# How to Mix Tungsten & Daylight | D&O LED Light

Hey filmmakers, today I'm going to show you how to mix tungsten and daylight color temperatures, and we're also going to take a look at this D&O LED light panel, and I'm going to show you why it is perfect for mixed color setups. Let's jump right into some example footage that I shot using mixed color temperatures, and then we'll come back and I'll show you the behind the scenes on how we got it all set up and lit, and then some key features on this LED light panel.
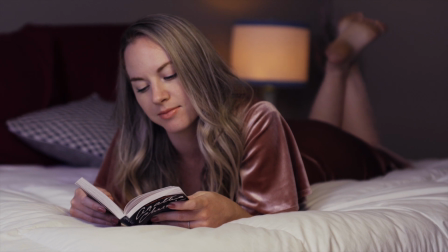The first thing that I did was actually set up this D&O LED light panel, and it is so bright and it can actually light an entire room very easily.
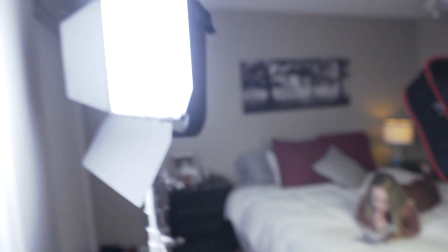[0:47]
So what I wanted to do was bring up the entire ambient fill in the room. So I actually bounced it off a white wall in the room so that it would spread
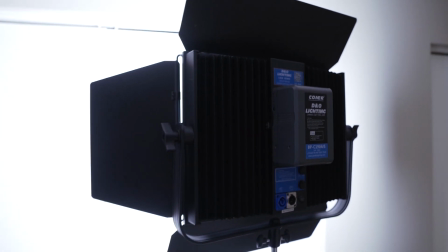[0:55]
around the room very soft way and not put a bunch of harsh shadows out there. And I set it to 5600 Kelvin because this is a bicolor temperature light, and you can really set it anywhere between 3200 to 5600. Now I set it on the cool side so that it would look really cool in temperature and be a nice contrast against our key light.
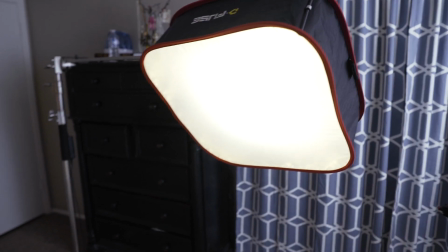[1:17]
Now our key light I put over our Talon's face, directly over, so it'd be a nice soft kind of butterfly lighting, and I set that to 3200 Kelvin so that it would be warm and flattering to the skin. Now it's important to set the white balance in your camera correctly, because if you don't, it can totally throw everything off and make your mixed color lighting look terrible.
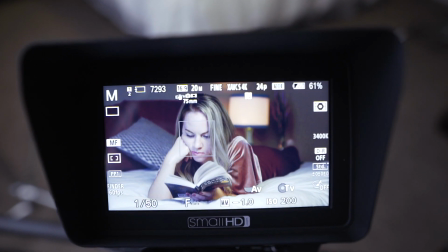[1:38]
So what I set it to was 3600 Kelvin,
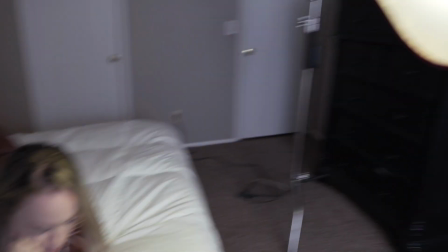[1:42]
and I did that intentionally so that my 3200 Kelvin key light would look a little bit more warm,
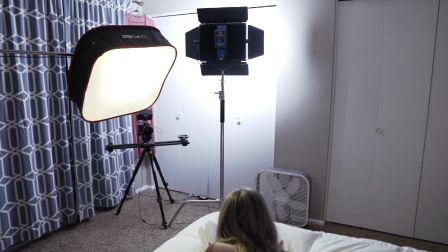[1:49]
and then my 5600 Kelvin ambient light filling the room would look much cooler.
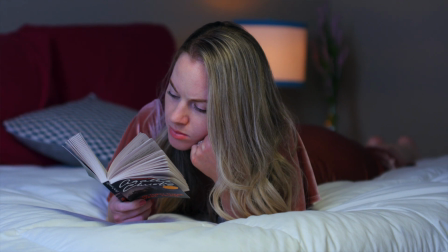[1:55]
So that's providing that cool and warm contrast in the scene. Now you can accomplish that all in camera, and you can even enhance it a little bit in post-production as well. And often that is something that you see in movies and television. They're constantly using mixed color temperatures. The third light in our scene was the practical lamp that you saw in the background. Now I had a 2200 Kelvin bulb in there, so it was the warmest light in the scene.
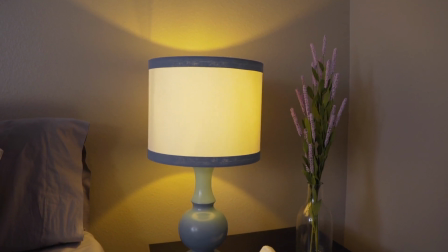[2:23]
It was actually way too bright, so I tried using some cinefoil or diffusion. I even tried a dimmer switch, but it was causing the light to flicker. And what I found to bring down the overall brightness was actually really simple.
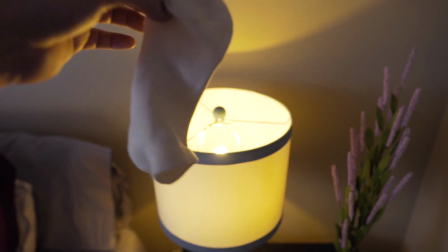[2:37]
I just grabbed a white sock from my drawer and threw it over the LED bulb, and it worked perfectly.
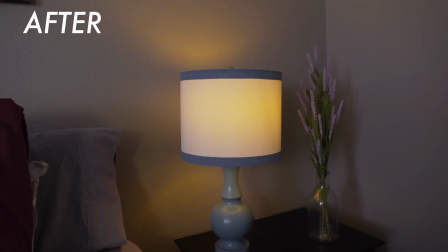[2:43]
Now luckily it was an LED, so it does not get hot, stays super cool, so it's very safe to do that. Don't be afraid to use mixed color temperatures. Now a lot of times people get in their mind that, oh, I can only shoot in daylight and set my white balance to that in the camera,
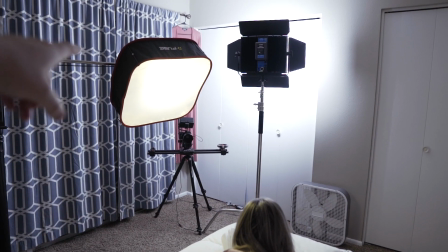[2:59]
and anything else that gets into the scene is gonna throw it all off and make it look ugly. That's not true. You just have to know how to control the lights. Now, if you pointed two lights at me right now, one that was tungsten and one that was daylight, that would cause some issues.
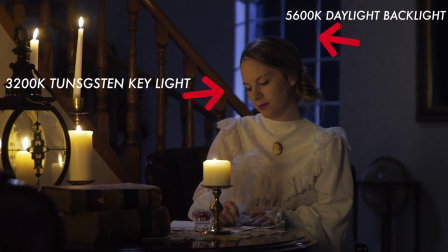[3:14]
But if you're controlling where the light is going, it's gonna actually look pretty cool a lot of the times. Now let's take a detailed look at this D&O 180 watt LED light panel. This thing is a beast of a light, and I want to jump right into some of the key features of it.
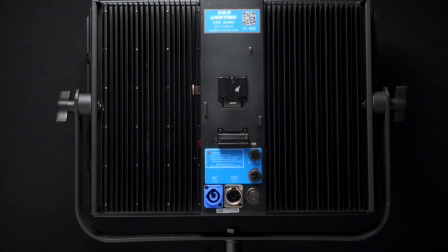[3:31]
The build quality of this light is super solid and high quality. The entire thing is made of metal and aluminum.
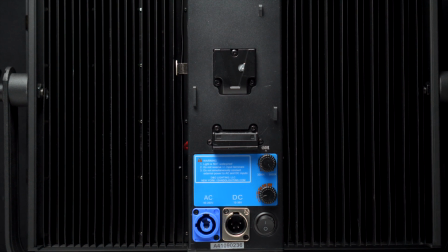[3:37]
There's barely any plastic used on this at all. This light is a perfect size.
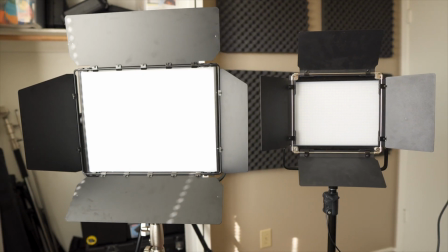[3:42]
It's bigger than your standard 1x1 LED light panel. It's actually 16.5 inches by 12.5 inches, and it just has an incredible output.
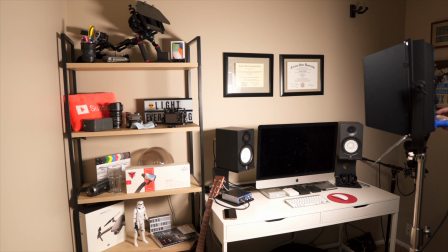[3:52]
Like I said, it's 180 watts, and it's fully dimmable from 0 to 100%,
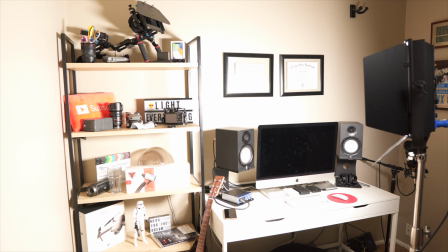[3:58]
and it just gets so incredibly bright. You can power the light in 3 different ways.